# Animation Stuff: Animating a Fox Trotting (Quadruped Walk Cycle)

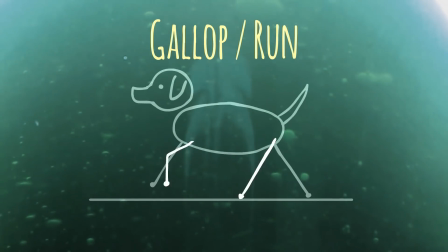In a trot, 2 legs are in contact with the ground at a time. And in a gallop, only 1 leg touches the ground at a time.
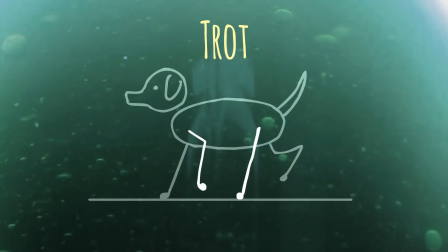The timing is also different. A walk cycle is about 32 frames, a trot is 16 frames, and a gallop is 12 frames.
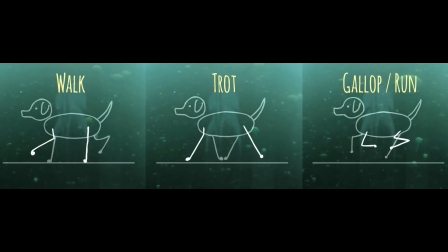For the animation I'm doing, I'm timing it to music, and the trot timing matches most closely to the beat.
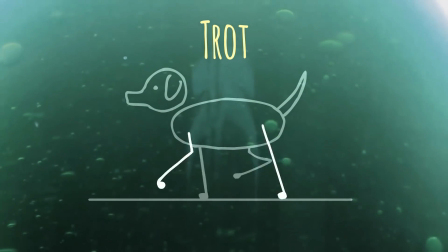So let's look at this trot cycle in slow motion and try and figure it out.
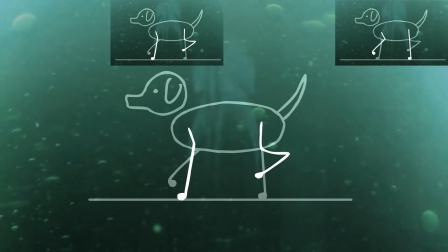One thing I'm noticing is that the pass poses happen at the same time.
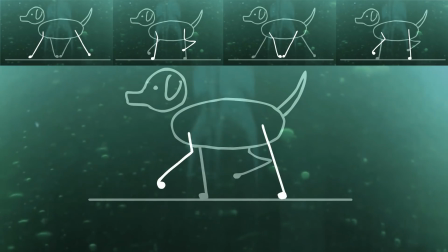Also, the front and back poses happen at the same time, with the front legs apart and the back legs apart.
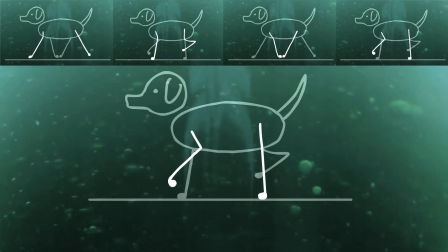This is unique to a trot. So with our fox, I'm going to go ahead and pose his legs in those 4 positions.
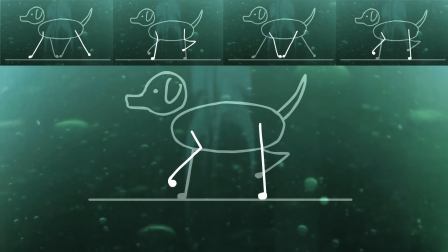1, 2,
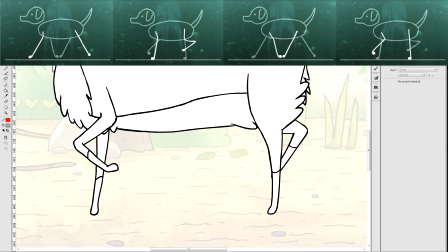3, and 4. Now we just have to in between it, right?
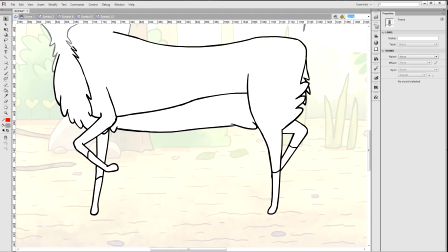Easy, but not so fast. We have to think about some things before we start just willy-nilly drawing a picture in between each of these main poses.
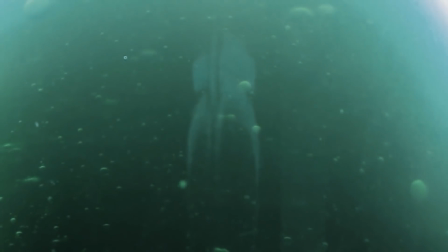The first thing I want to talk about is arcs.
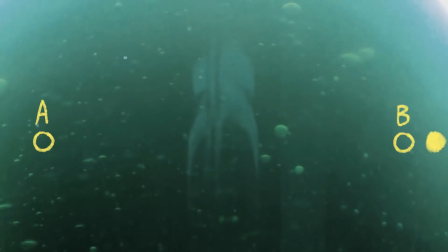If something is traveling in a straight line, the in-between would be somewhere in the middle, on a straight path.
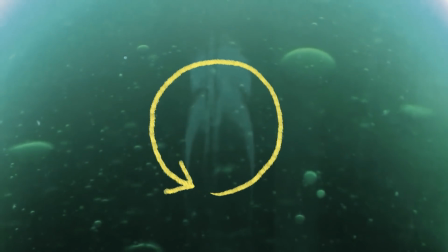But in our case, this is a cyclical motion, so everything is moving along a curve that reconnects with itself.
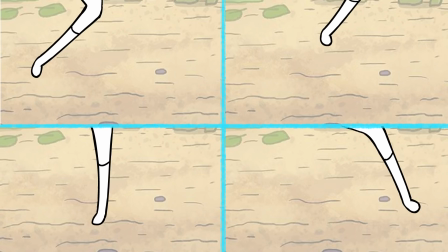Each of these poses show an extreme.
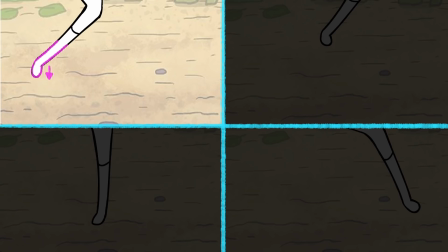The front, where the leg is coming down in contact with the ground, the bottom as it moves towards the back,
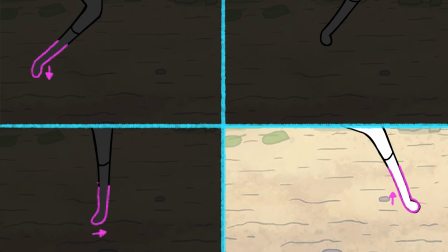the furthest back as it lifts off, and the top as it's moving forward.
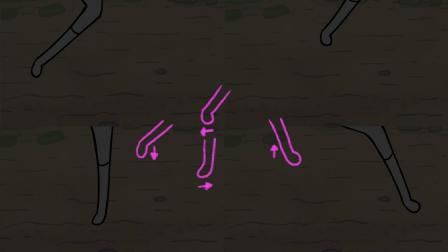Remember, the direction is also important.
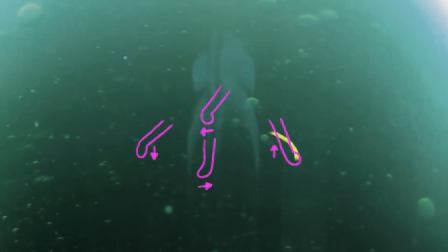Now with a curved line, we can connect these points, and it would create a smooth motion.
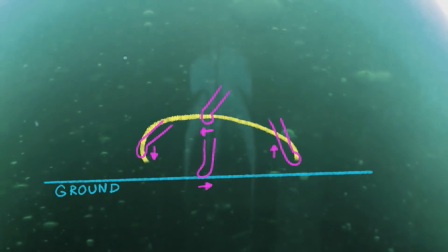But we also have to remember the foot contacts the ground, so the bottom of this motion should be flat.
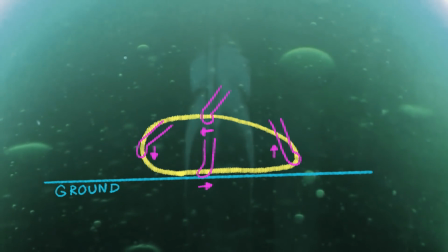So the foot should follow this path. But what about spacing?
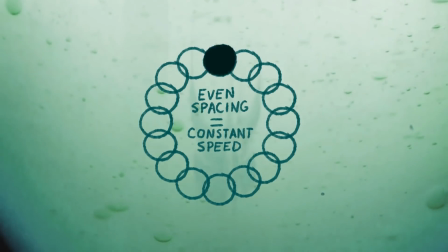If the spacing is perfectly even, that means it's traveling at a constant speed the whole time.
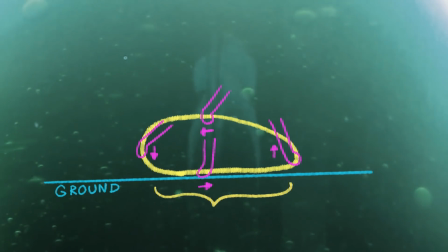Let's think about that. This part along the bottom, I think it should be at a constant speed,
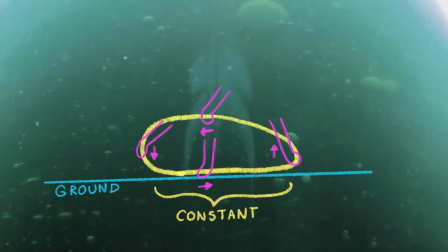as it's touching the ground, and he's moving forward at a constant speed. But if we change the spacing, it changes the speed.
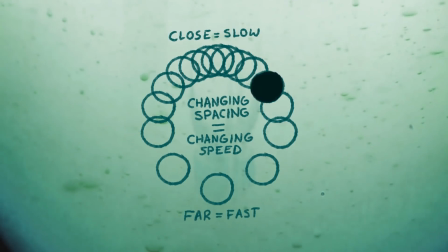The closer together, the slower, and the further apart, the faster.
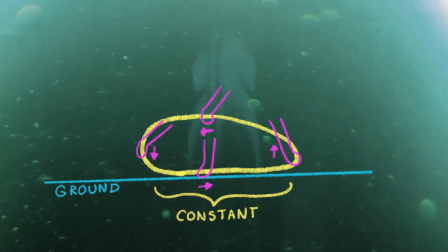So I'm pretty sure that the feet should slow a bit as they pick up and touch down.
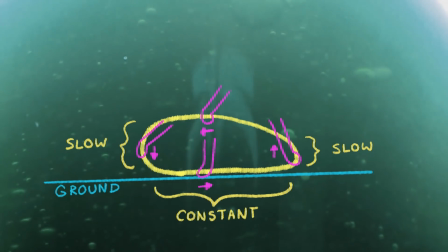So at these parts, the spacing can be closer together. With that information, when we place our first in-betweens,
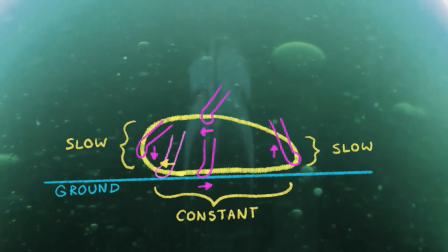let's place them along this curve, but closer to the slower parts of the action.
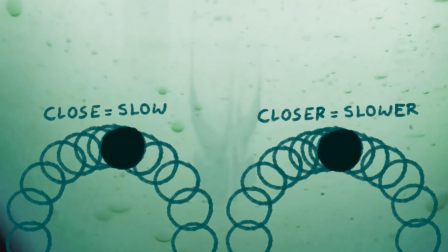The closer we put it to the slower parts, the slower that part will be. And I don't think it slows down that much, so I'm just making it a little off-center.
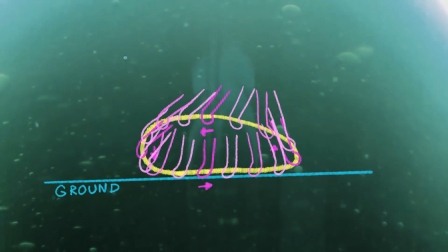Now, if we further break it down and add more in-betweens, we'll see that these frames are more spread out,
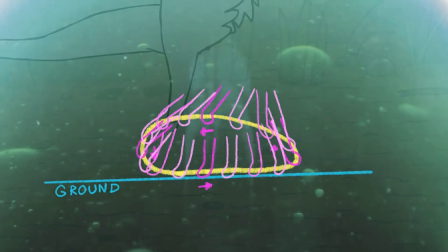where it's faster, and these are closer together, where it's slower. That makes for a more natural motion.
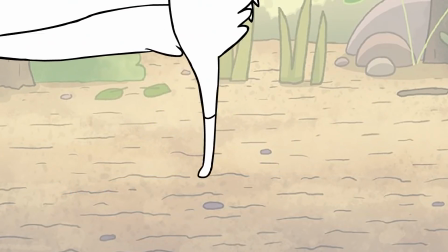After a bunch of work, here are the legs, all animated and stuff.
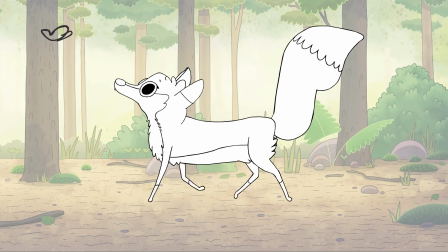But this kind of looks weird, doesn't it? It's like the body is perfectly still and the legs are moving, like a dog being held above water and doing the doggy paddle. We need to add some bouncing motion.
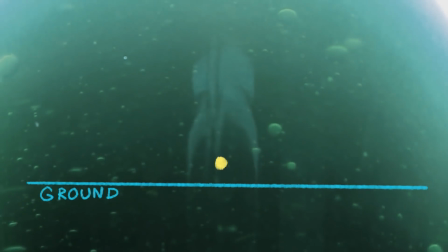As soon as something leaves the ground, it is in free fall.
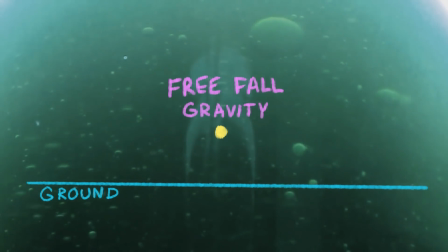That means gravity is going to cause the object to accelerate downward at 9.8 meters per second squared.
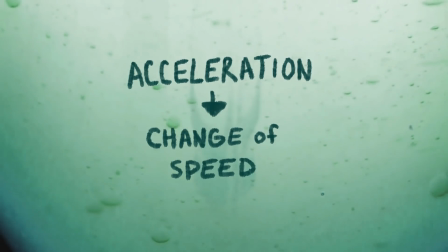Acceleration is a rate of change, and it predicts the change of speed, and for our case, the change of spacing between frames.